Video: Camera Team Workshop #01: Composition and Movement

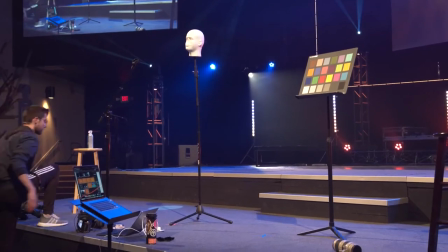2459s
I'm not, if I get a little bit like this, I'm not as concerned
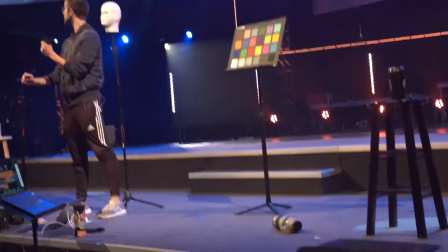2465s
because like, it's okay if I've got like Adam's foot in the bottom. Like, I'm not entirely worried if I got a little bit of that top screen.
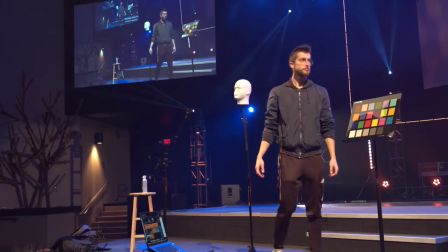2474s
But the problem is the top screen is always a little bit behind because, you know, there's a few,
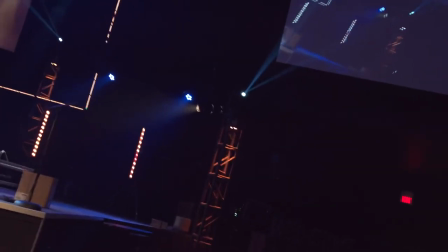2480s
there's natural degrees of latency going from here into a video switcher by the time it gets to the screen.
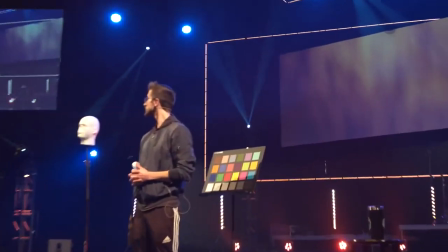2487s
It's not, like, instantaneous. Latency is a fancy word for saying delay. Yeah, or lag.
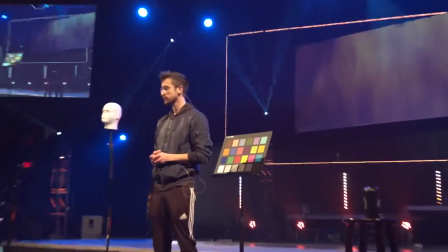2494s
So, if you've got a little bit of it, it's not that crazy.
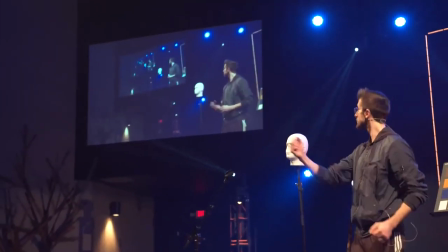2497s
But if I'm standing here, I've now got infinite atoms, and I just don't ever want that.
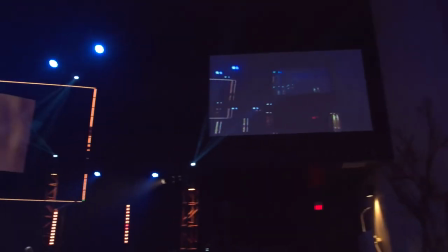2504s
We don't like that. So what should I do if I'm running camera three?
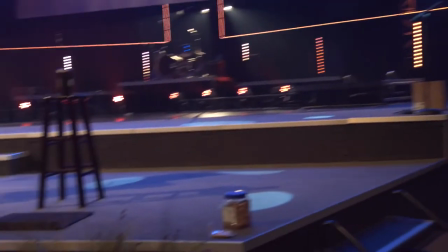2510s
You do everything you can to realize that your frame of vision,
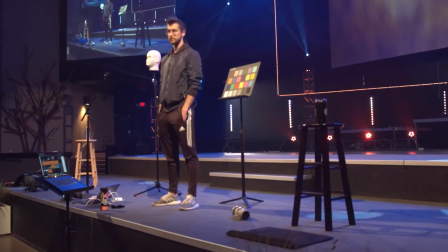2516s
you've got a stage here, and I try to especially, well, worship, it helps too, because turn the letterbox on real quick.
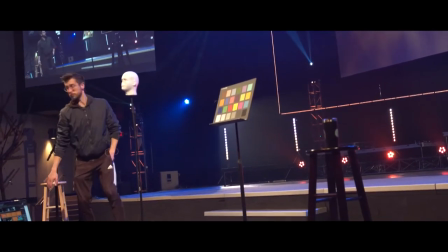2527s
You have a natural friend in the letterbox because it's cutting off some of the screen already.
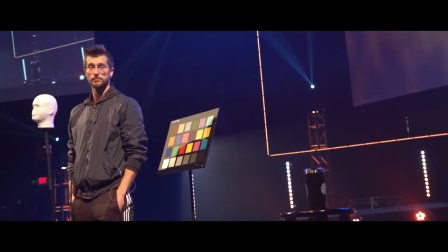2535s
But I try to never have more than like that much screen, like a quarter of the screen in the frame if you have to.
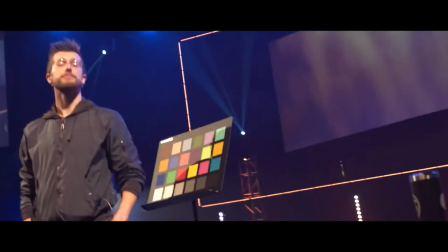2543s
And I overcome that a couple of ways. Like I can get closer to Adam. I can move here.
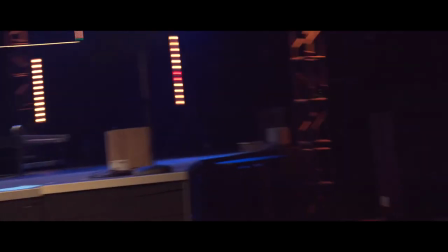2548s
If I'm in the pit on a Sunday, especially if I'm on this side, but really if I'm on that side too, if I'm on camera five wirelessly,
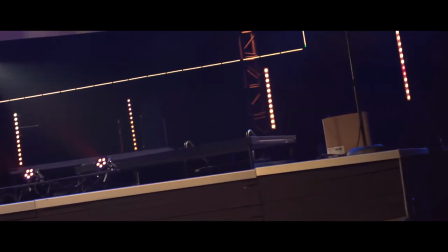2557s
I actually, I hate these planners, but I like to use them as kind of a guide of if I'm the camera three operator,
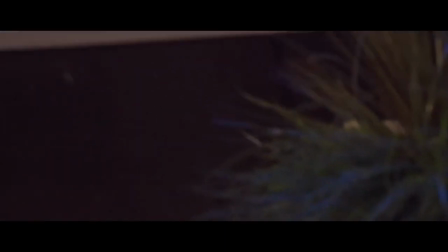2564s
I'm not walking past this planner.
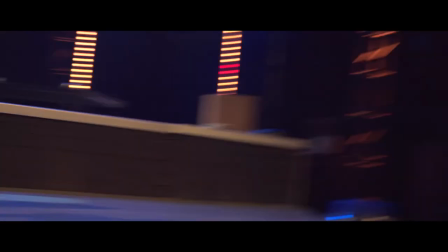2567s
Once I walk past this planner, I'm getting in the audience's way hardcore and I'm getting in the worship leader's way.
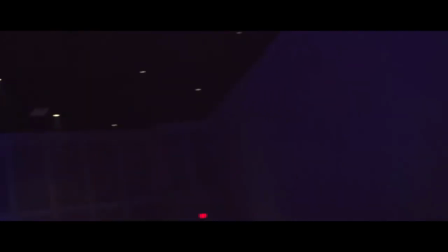2574s
And all of a sudden, I'm probably getting into camera one's way because that's kind of a big thing for us too.
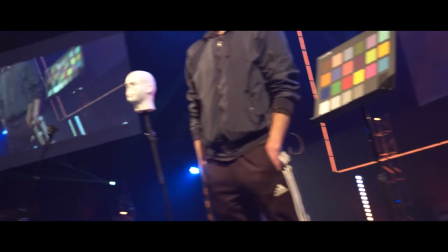2580s
When we talk here about composition of shots,
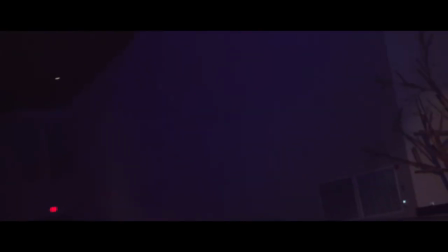2582s
we talk about our camera movement is there's nothing more annoying than,
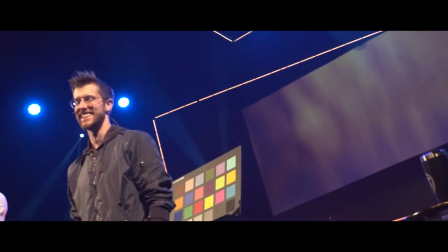2592s
I should have pulled up the video on my laptop, but I forgot. There's a perfect video about this that I'll probably send to everybody.
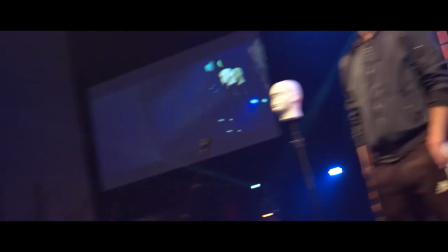2599s
It was from, it was an old Jon Stewart video.
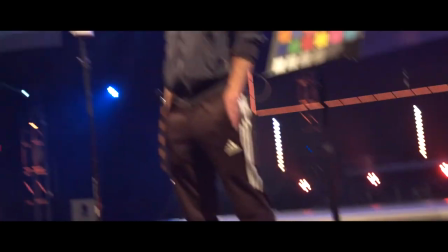2603s
But if I'm on camera three here, somebody come be my guinea pig here.
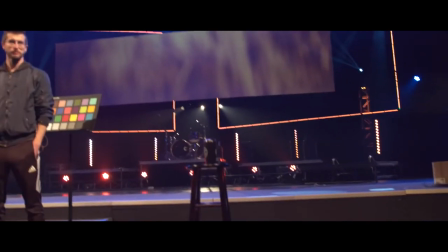2611s
Thank you, Jordan. So Jordan, you come be camera three and you, you know, get some good shots of Adam.
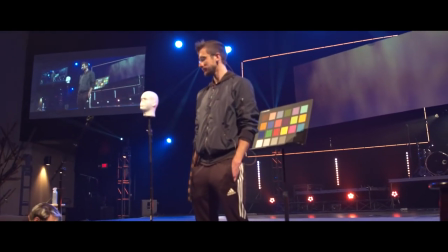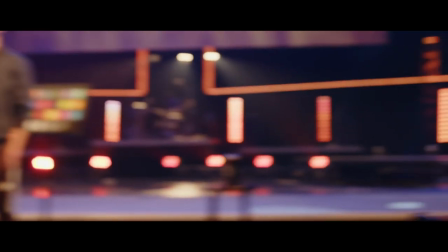2624s
So she's on camera three and I'm right here and I got Adam and all of a sudden I've got a camera operator on my shot.
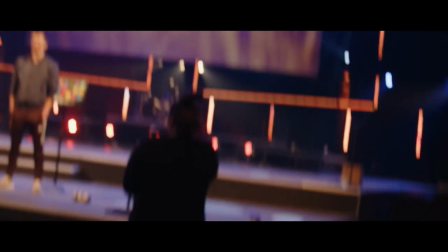2631s
Unintentionally. Or I can see, it happened last week on accident where I saw, we had camera five on a tripod on stage on the drums.
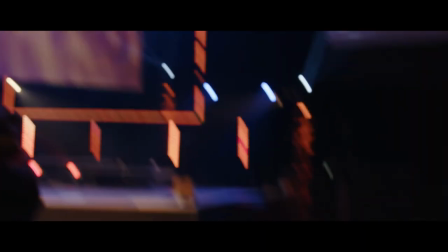2640s
And every once in a while we'd see our other stage camera like walk in front of camera five when it was live.
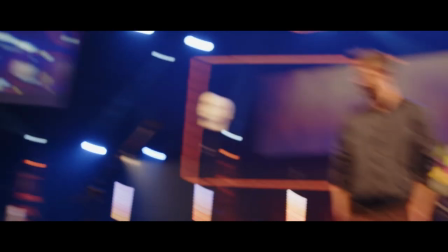2646s
Or like, go ahead and go three, Adam. You mean five?
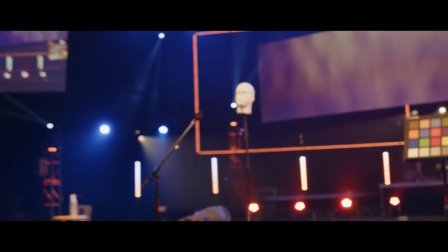2651s
Yeah, go, no, go three. Five is long right now.
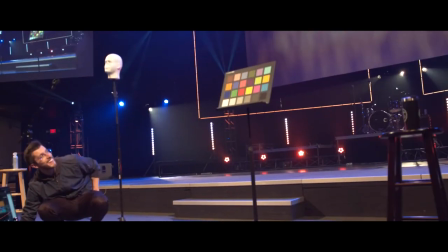2656s
If I'm right here and I walk in front of Jordan, that's not cool.
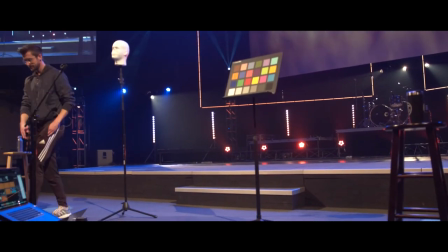2665s
So we do what we can to make sure that our movement doesn't get in the way of other people's movement,
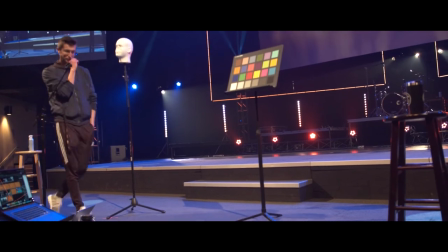2672s
which is why like one of the biggest things, you're good, Jordan, go ahead and set the camera down.
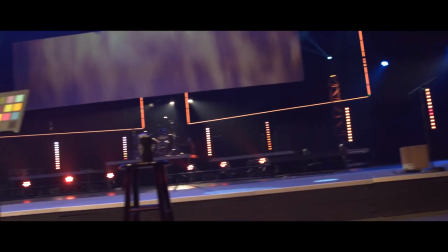2678s
Thank you. I don't know how to. Just sit on the chair. One of the biggest things that's cool about a Sunday morning is all of us really are working together. Like, it's a really cool, like, I really love that scripture that talks about, like, one body with many parts, one body with many members.